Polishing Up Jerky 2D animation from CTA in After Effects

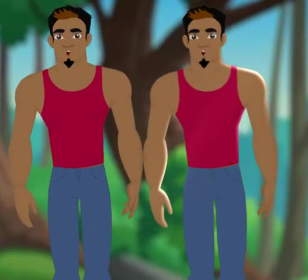[0:00]
So in this brief demonstration, what I'm doing is testing out a couple of
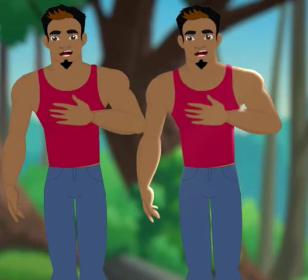[0:07]
post-processing techniques for characters animated inside of Crazy Talk Animator.
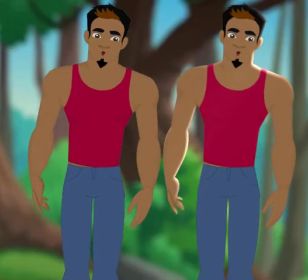[0:13]
And this is a G2 character. As you can see, there's a lot of sprite switching that takes place.
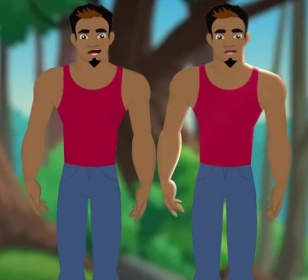[0:20]
The one on the left is the original one with no post-processing of any kind applied.
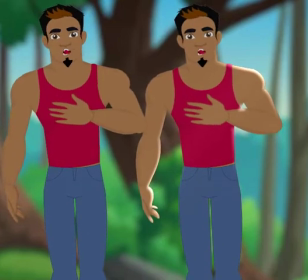[0:28]
You can really see a lot of the sprite switching. One of the techniques that I'm using is that I have
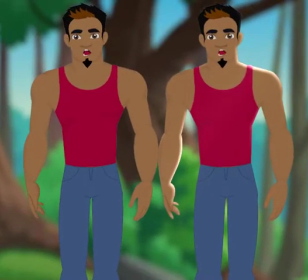[0:38]
downsampled my export frame rate to 12 frames per second, and this is a little bit more consistent to traditional animation,
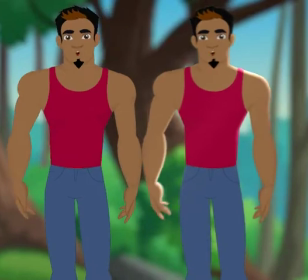[0:45]
which is animated on film that runs at 24 frames per second.
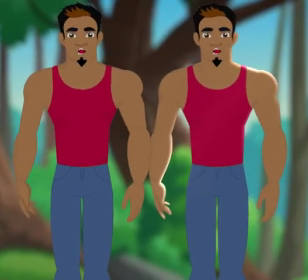[0:50]
But traditionally you animate in what's called twos,
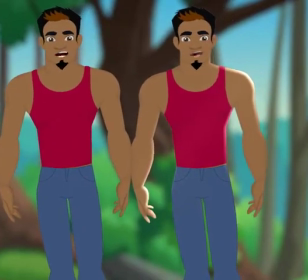[0:56]
which basically means that you technically animate at 12 frames per second,
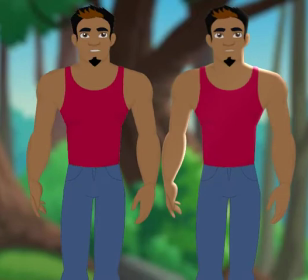[1:00]
but each frame is photographed twice for film, so that when it plays at 24 frames per second,
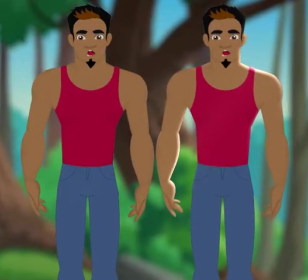[1:08]
it plays at its regular rate. All right, so we tell After Effects
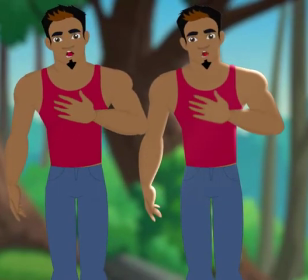[1:15]
that this piece of footage is exported at 12 frames per second,
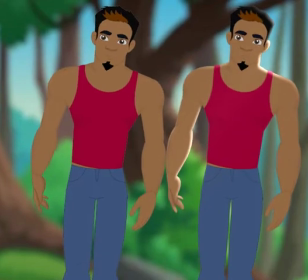[1:23]
and one of the things that we're doing with our post-processed version
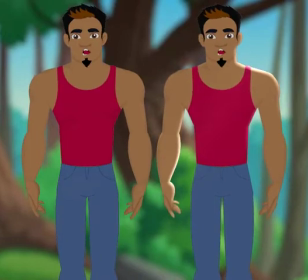[1:27]
on the right hand side is that we applied a basic filter.
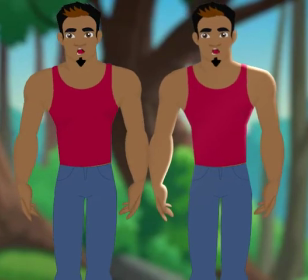[1:34]
It's called Twixtor, and what that one does is that it interpolates frames.
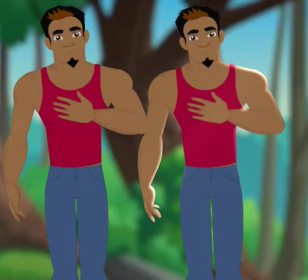[1:38]
It's traditionally used for slowing down footage dramatically because it takes
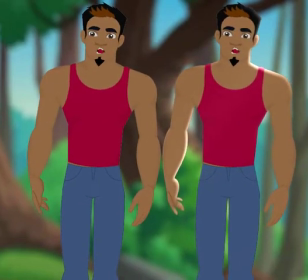[1:46]
frames and it generates synthetic frames in between each of the existing frames. So I basically told Twixtor that this is a 12 frame per second sequence, and of course interpreted it as 24.
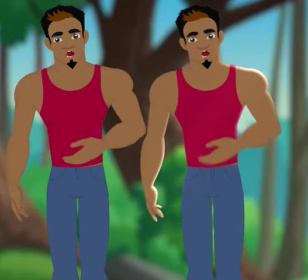[2:00]
The end result is that it's adding a couple of extra frames in between other frames,
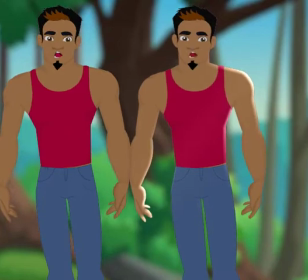[2:06]
so this dramatically minimizes the
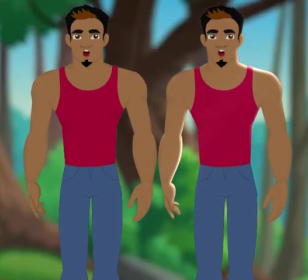[2:11]
effect caused by the sprite switching, the dramatic sprite switching effect that takes place, and instead creates a smoother transition between those sprite changes.
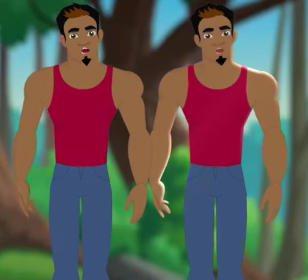[2:23]
You can see this in the mouth sprite.
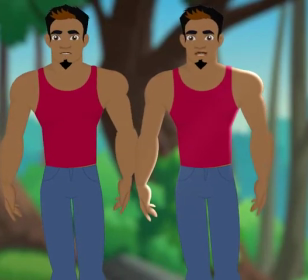[2:26]
It is the same exact sequence, but as you can see, the lip syncing itself is a lot more smoother.
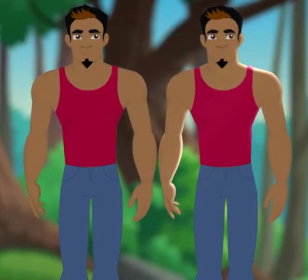[2:35]
Some of the hand gestures and movements are also a lot smoother, and this is just the result of the
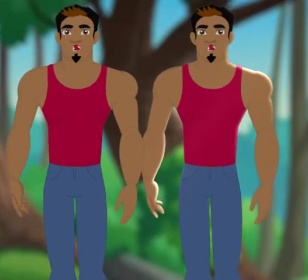[2:43]
Twixtor plugin, which basically is interpolating frames in between the pre-existing ones and just repadding it and
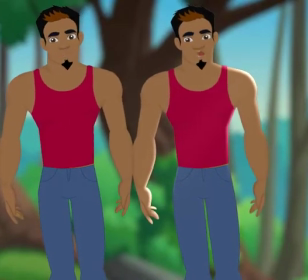[2:52]
retiming it to 24 frames per second.
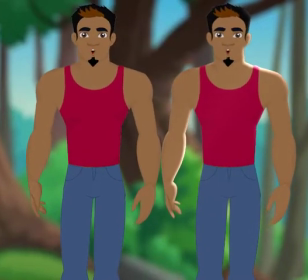[2:56]
On top of that, I added another basic filter called Light Sweep, and this kind of gives it that
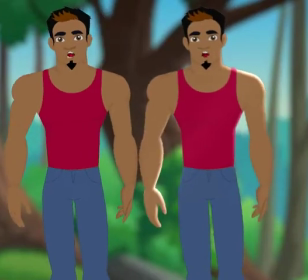[3:05]
that simulated cel-shaded light source.
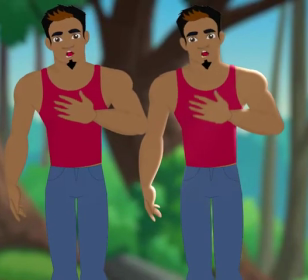[3:11]
This light source can be moved around depending on where you want the light to be.
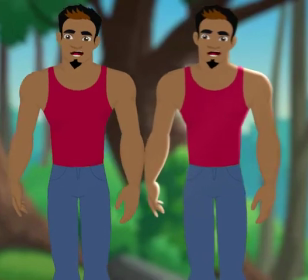[3:15]
In this case, I placed it on the upper right hand side, and as you can see,
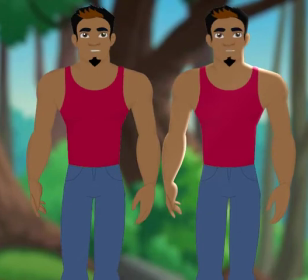[3:20]
it casts it on the shoulder, on the neck, and it goes onto the other hand.
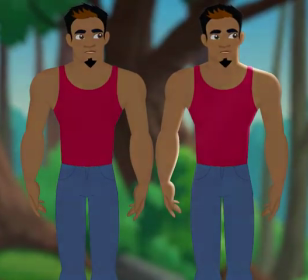[3:25]
And I'm assuming that if I play around with this a little bit more,
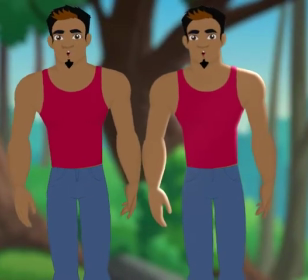[3:29]
I can probably figure out a way to create a some kind of shadow sweep as well.
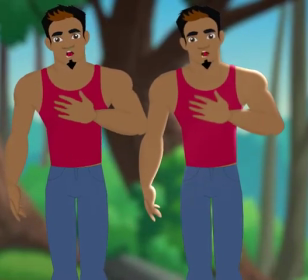[3:34]
And it's really not that far off from the type of effects that are being used in
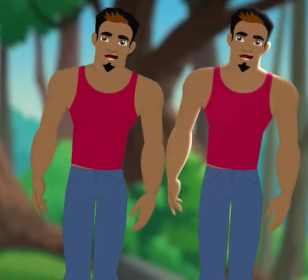[3:42]
like that new Netflix film Claws.
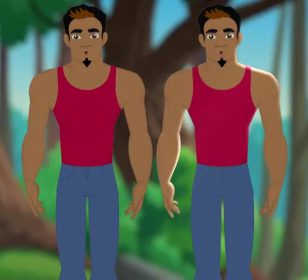[3:45]
They did a lot more, you know, complicated stuff, but this is a very simple thing, and I'm pretty sure it can lead to a lot of bigger things.
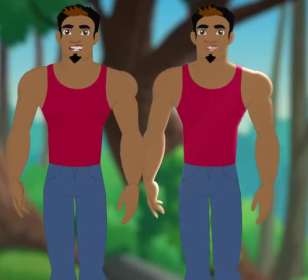[3:54]
You can see a similar technique used in oh my god, what is that show called?
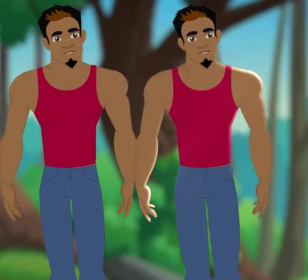[4:00]
I can't remember. Some kind of anime show that's on Netflix right now by the creator of Cowboy Bebop.
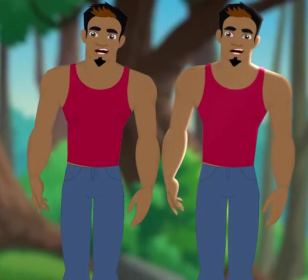[4:06]
But it has a similar light sweep type of effect.